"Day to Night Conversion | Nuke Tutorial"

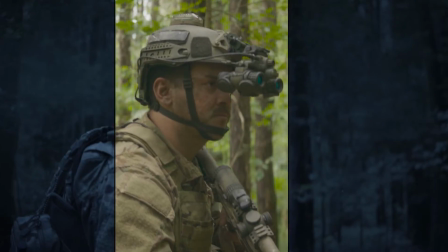(0:00)
In this video, I'm going to show you how I converted this daytime scene into nighttime in Nuke. I'm Danasa with ActionVFX and I will be your instructor for today, so let's get started.
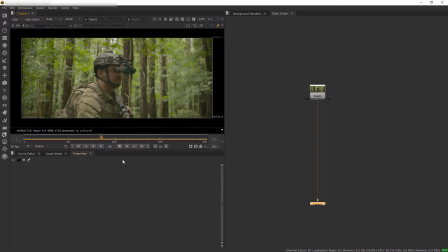(0:11)
So, this is a very simple process. First of course, you're going to need your background plate of the footage that you shot during the day.
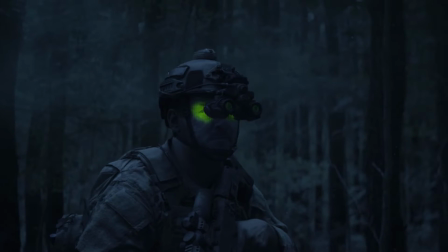(0:18)
Now, creating day to night, most of the time, is just going to be very stylized,
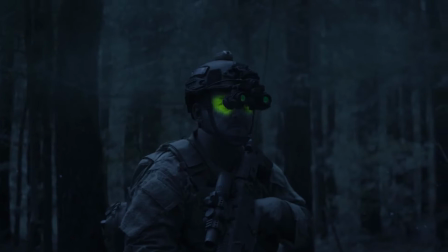(0:23)
because your initial plate will be bright because there's a lot of ambient and bounce light from the sun that is just not present on an actual night shoot.
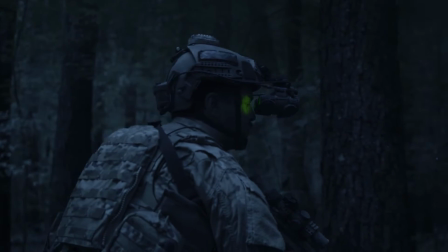(0:31)
But in general, you want to avoid having a direct sunlight that casts hard shadow on your footage.
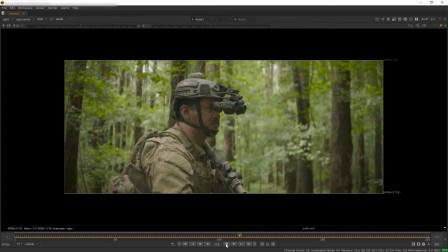(0:36)
And you want to avoid having a bright specular highlight that is produced from the sunlight. This shot here is great.
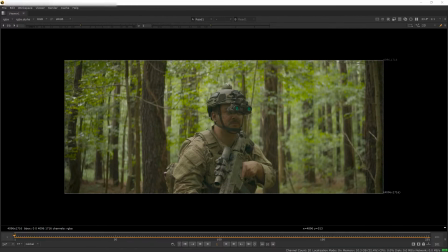(0:42)
It's overcast, there is no harsh shadow, there is no bright specularity, so we can easily convert this into a nighttime using some color correction.
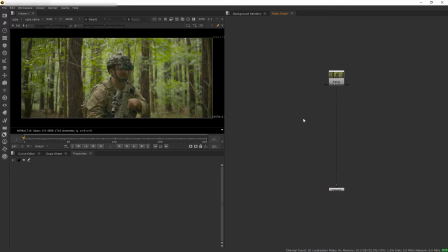(0:51)
So, first thing first, usually during the night there won't be a lot of color, so we want to get saturation and desaturate the plate. And then I want to darken this. So let's get color correct node, and I want to reduce the gain, and we want to tint the color to be a little bit more blue.
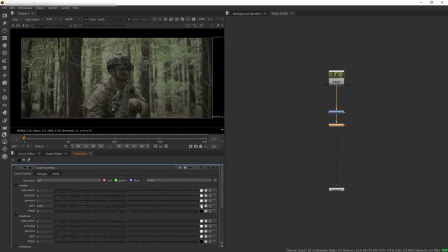(1:09)
Usually when we want to play with the color hues of the knobs, you want to click on this 4 input or the color wheel, but there's actually a third way to play around with the color a little bit better.
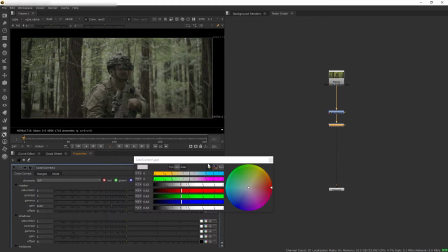(1:21)
You can hold shift and click on the color wheel and you will have this window that shows a more robust settings of your color.
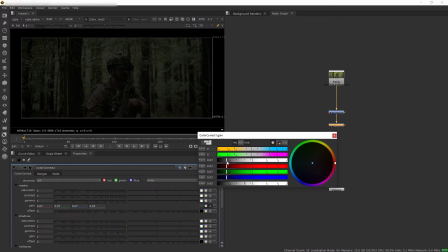(1:29)
So from here, I want to darken our gain intensity and let's tint towards the blue just a touch. And then let's darken the gamma as well and tint it a little bit towards the blue and then maybe reduce the saturation again here.
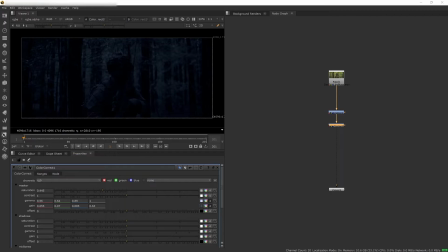(1:45)
By the way, we have a lot of other content on our channel like VFX breakdowns, stock footage announcements, and other tutorials that we release weekly. So make sure to hit like and subscribe so you don't miss out and help us reach 100,000 subscribers.
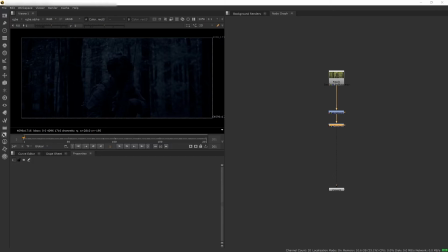(2:00)
And now, let's go back to the video. So next, I want to separate the actor from the background a little bit. But I don't want to make it too obvious. So what I will do is to create a bit of contrast by pulling out the highlights of the scene.
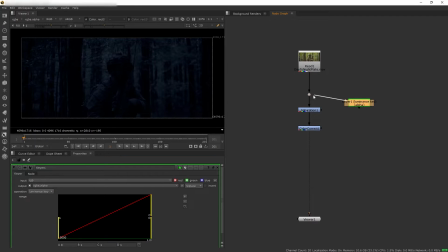(2:13)
So let's branch our plate and create a luma key. And let's go to the alpha channel and we want to isolate just the bright areas.
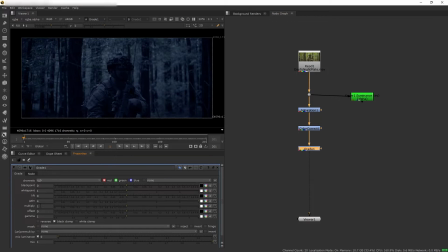(2:22)
And then let's add grade to our composition, pump up the gain really high. And then let's mask this grade based on the luma key. Now, of course, we are brightening up the highlights of the entire plate, whereas we just want to brighten up our actor.
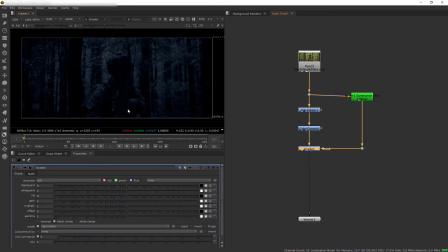(2:37)
So, to do that, we're going to need to isolate our guy here by rotoscoping him. Now, I'm going to skip the entire rotoscoping process because it's a lot, but basically here I have rendered out the result of my rotoscoping,
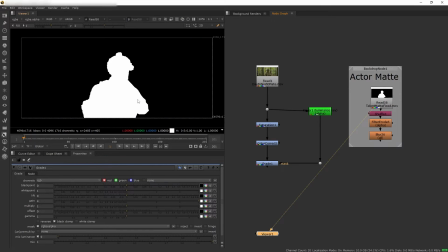(2:51)
which is just a combination of some keying and some help from AI roto and some manual rotoscoping. This is a very, very rough roto, but for what we are about to do, it's good enough for the job. So, I'm going to turn this into an alpha channel by using shuffle,
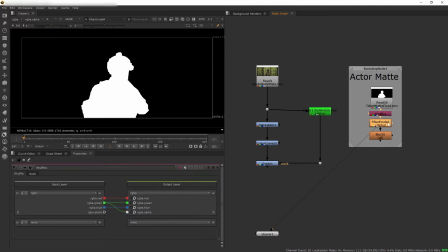(3:07)
and then let's erode the edge just a little bit and add some blur, and now it's ready to use.
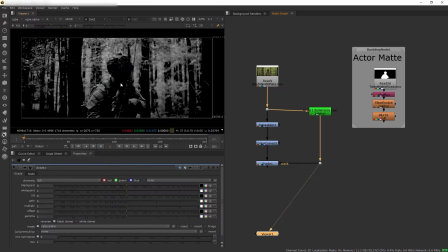(3:14)
So I will use this roto to mask our luma key. So get merge and merge our luma key with the matte.
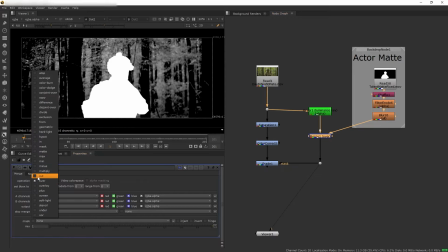(3:22)
And then I'm going to turn the merge into either mask or in,
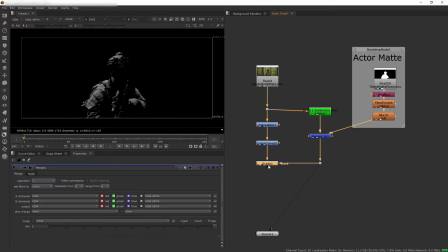(3:27)
so that way we are masking the luma key based on our actor matte. So now we can see our bright highlights is only affecting our actor. Next, we can see that we have some bright sky on our background, which is problematic. There are two ways to deal with that. First, we can try to get rid of that bright spot, which would be very challenging.
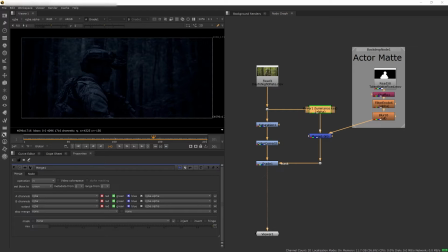(3:47)
Or we can work around it by diffusing that bright spot into an atmosphere, basically creating this stylized moonlight look.
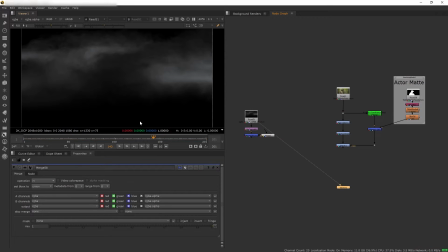(3:55)
So to do that, I'm going to use this Haze and Fog asset, which you can get on our website,
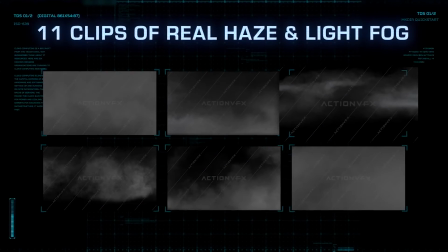(4:00)
especially now during our VFX mass sale where everything is 40% off.